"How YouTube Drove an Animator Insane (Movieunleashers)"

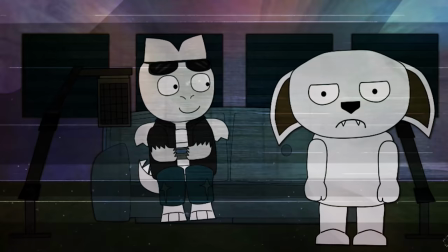249s
Both of these factors have led to his work being prejudged as lazy or amateur,
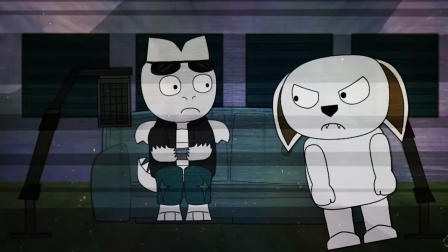253s
although it's worth noting that he was only 13 at the time, had little disposable income, and by Dane's own admission,
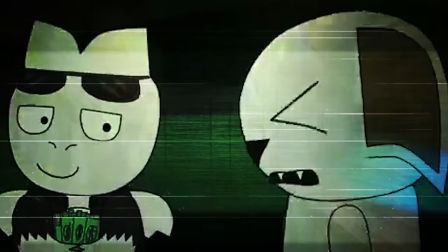258s
he's not an artist and only started animating so he could learn to have a medium to adapt his scripts.
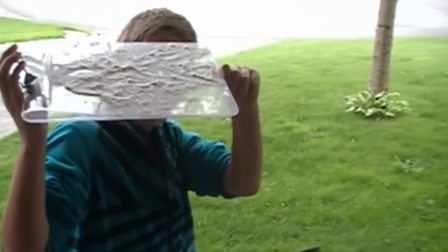262s
I wasn't really a big fan of drawing or like even cartoons to begin with.
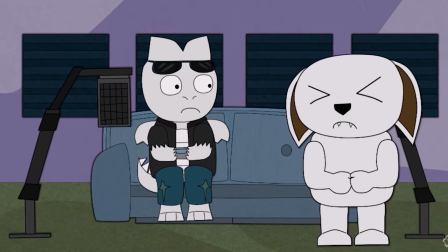268s
I basically did most of these animations because I didn't have any friends to film videos for, so I would make these in my own time,
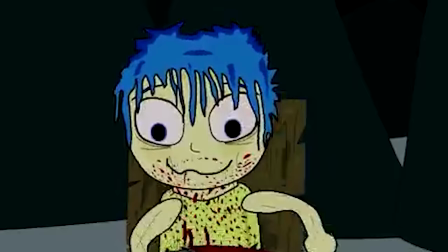275s
and I didn't really care too much about how the drawing looked or how good the animation was.
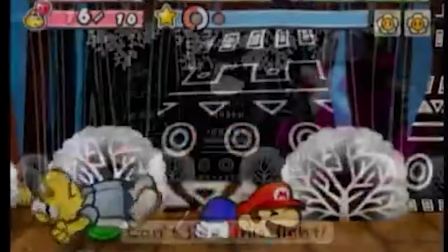280s
I just kind of wanted the stories to get out, and you can't really do a 40-minute animation that's frame by frame.
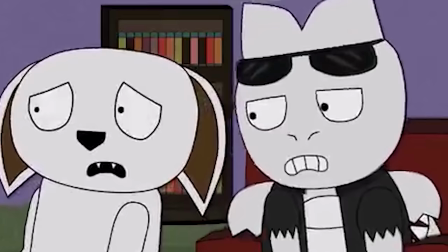287s
And heck, I don't even like drawing, so I draw them once and then that's good enough for me, kind of thing.
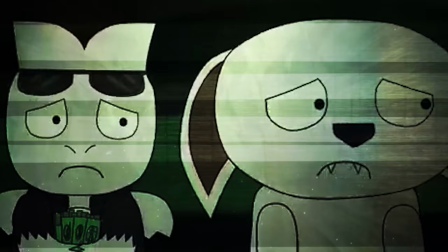293s
When first approaching animation in 2011, his first project was called A Christmas Thing,
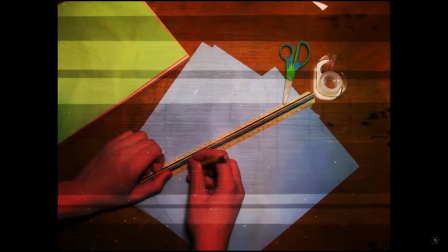297s
the pilot to a series called Starters, which parodied both Pokemon and South Park through its world and character design, but with an original story.
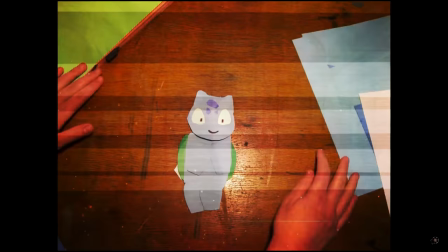304s
His first approach to animating it was to use construction paper and create physical character models that he could move around.
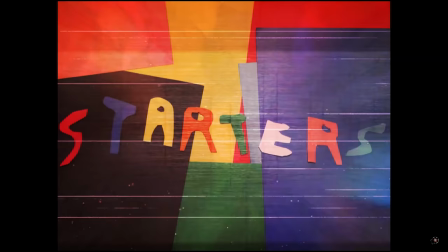309s
And by taking pictures with his camera, he could make basic stop motion.
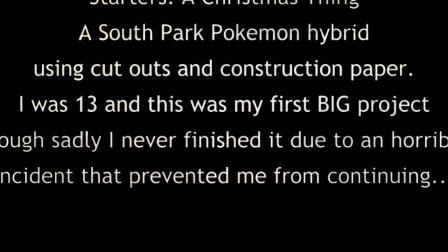313s
Although it would be 2 years before this animation was finished due to a life event that Dane alludes to in a video where he re-released the original stop motion construction paper shots.
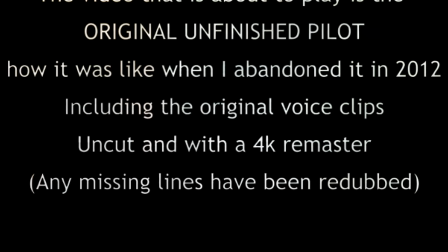321s
In 2013, however, he would return to this project and finish the remaining scenes using animation software instead.
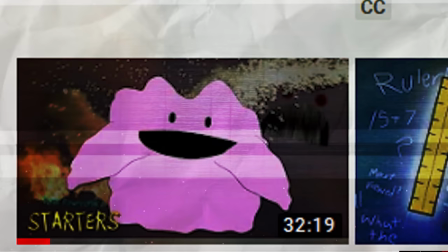326s
The finished version of this animation was renamed to Starters Ditto Disaster, but a more noteworthy face value trait about this video is its runtime.
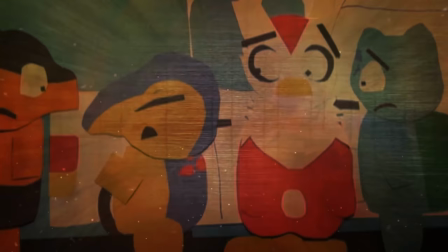333s
Ditto Disaster is over 30 minutes in length, which for YouTube is nearly unheard of.
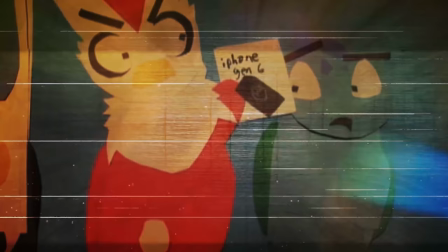338s
The benefit to animating in the style he chose is that it's possible to achieve runtimes that would otherwise be impossible for the sake of being able to pull off long-form, story-driven content.
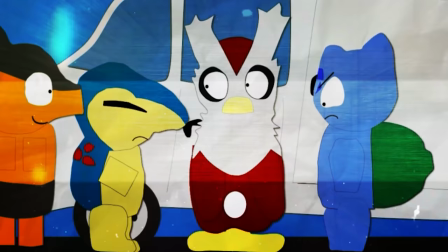346s
In fact, it's also worth noting that in this video, there's very little resemblance to Pokemon or South Park aside from the visual design.
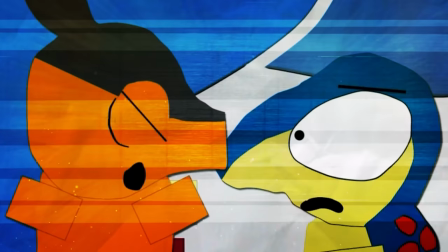352s
While it may present itself as a parody, the content it contains is wholly original.
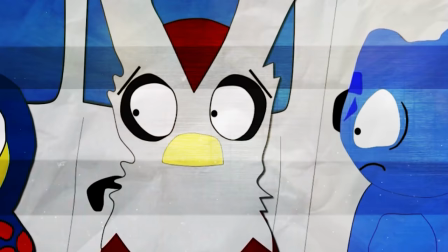356s
Rather than being a gimmicky parody that calls ridicule to aspects of the game franchise, Starters instead uses the Pokemon aesthetic to give visuals to Dane's original story.
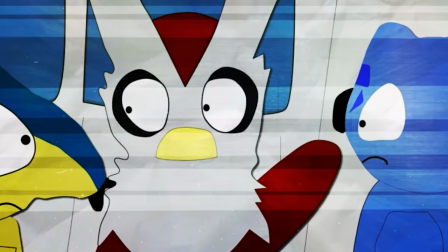364s
In a way, it's the same reason he doesn't emphasize the art element of his work. He just uses it as a medium to showcase his other skills.
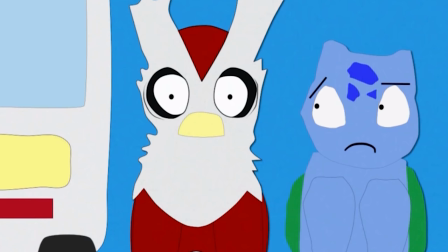370s
First off, I was a super big fan of Pokemon growing up.
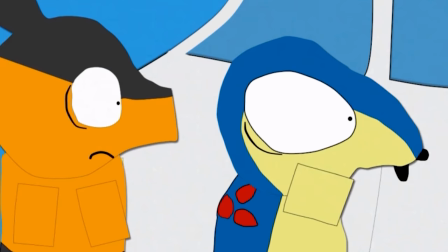373s
And I would always read a lot of fan fictions or even check DeviantArt and people would have their own Pokemon OCs.
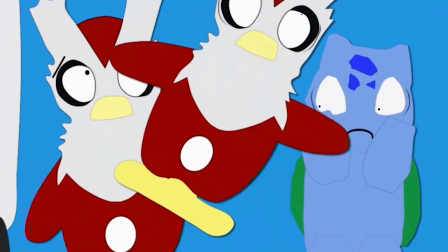379s
And I always thought that was pretty cool and, you know, it was kind of wanting to be part of that community.
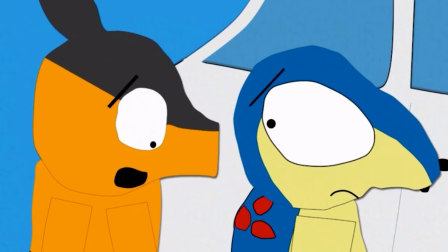384s
I remember reading a pretty good fan fiction. I remember seeing an author note on it. And it was basically saying the best way to showcase your work on the internet is if you attach a property to it.
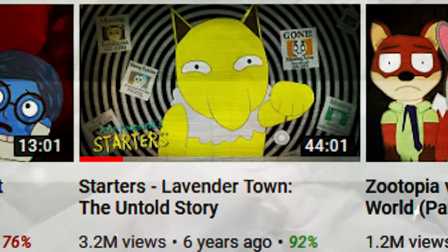393s
And I just kind of stuck by that. I'm like, okay, sure, parodies are the way to go, kind of thing.
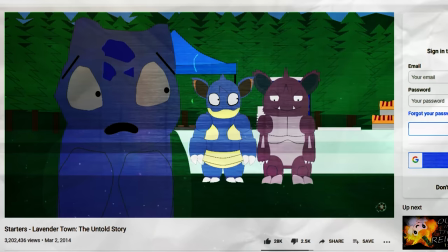397s
The following year, Dane would go on to create the second episode of Starters called Lavender Town, which he'd planned back in 2011 alongside the first,
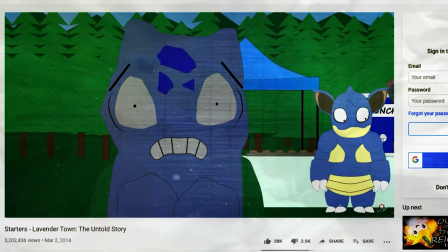404s
this time upping the runtime to over 40 minutes and putting further emphasis on fleshing out the story.
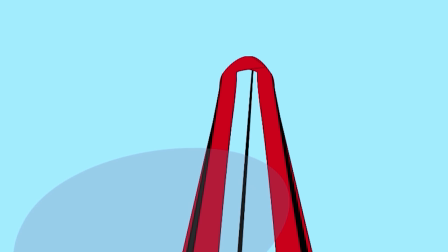409s
Lavender Town was kind of like a changing moment. I was very disappointed with Ditto Disaster.
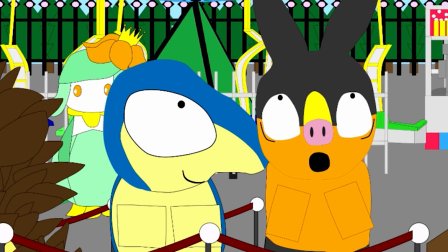415s
I despised it when I made it.
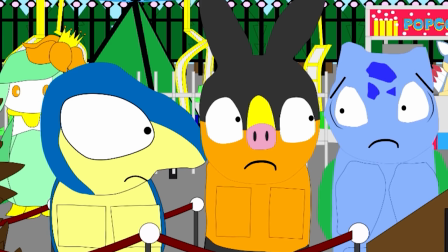417s
It was an immensely exhausting experience to make, and I absolutely hated that video, and I'm pretty still ashamed from it.
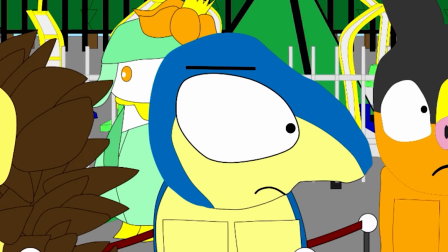424s
And I basically just used Lavender Town to try to up myself and improve on my past mistakes.
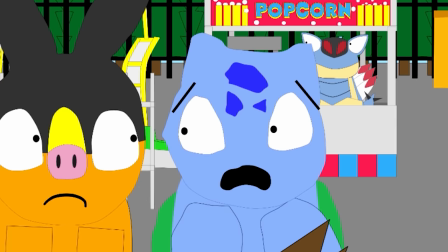431s
And even though Lavender Town isn't the greatest, it just goes to show you how big of an improvement I made from Ditto Disaster to the next one.
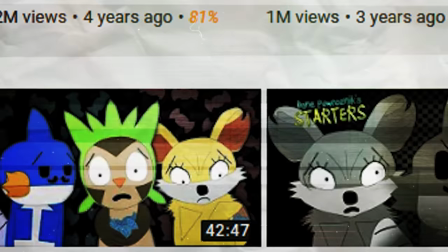440s
Dane would then create a third episode of Starters where he attempted to raise the bar again, increasing the runtime to over an hour and with a full new cast of characters,
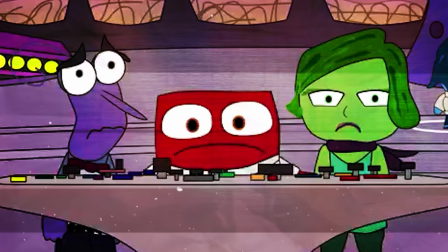447s
but decided to split the animation into two parts after realizing the workload he'd undertaken.
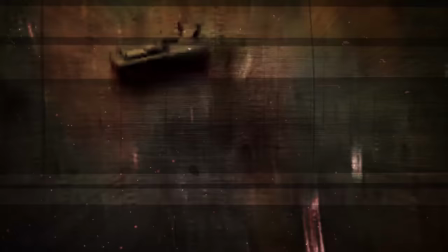451s
Although, to fill time between episodes, Dane decided to create a short based off a brand new and unknown indie game at the time, known as Five Nights at Freddy's.
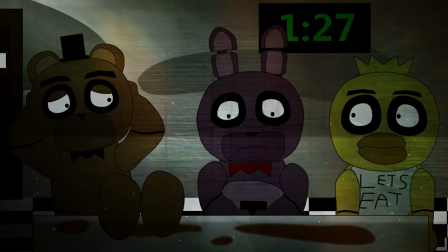459s
And unbeknownst to him, this would prove to be his first of several bouts of success.
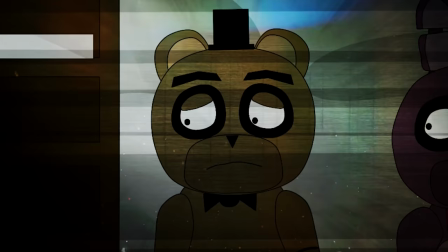463s
This animation was released just short of a month after Markiplier's initial 2014 Let's Play, which shot the game into widespread popularity.
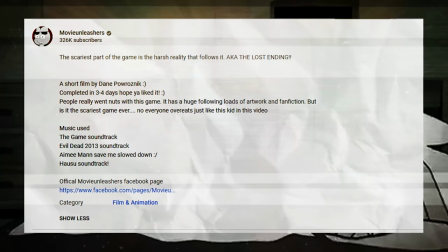470s
At this time, it was too new for nearly any parody-based animators to tackle it yet,
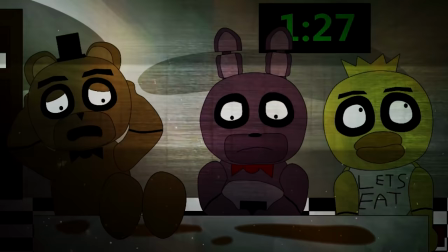474s
making Dane's filler video made on a whim one of the first animated parodies of the franchise, giving him a dedicated fanbase for the first time.
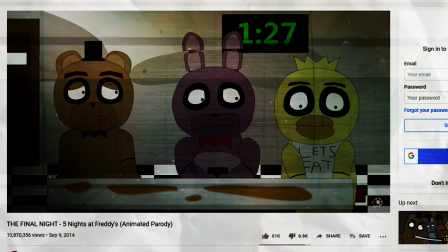481s
Today, this video sits with over 10 million views, his most popular video at the time by far.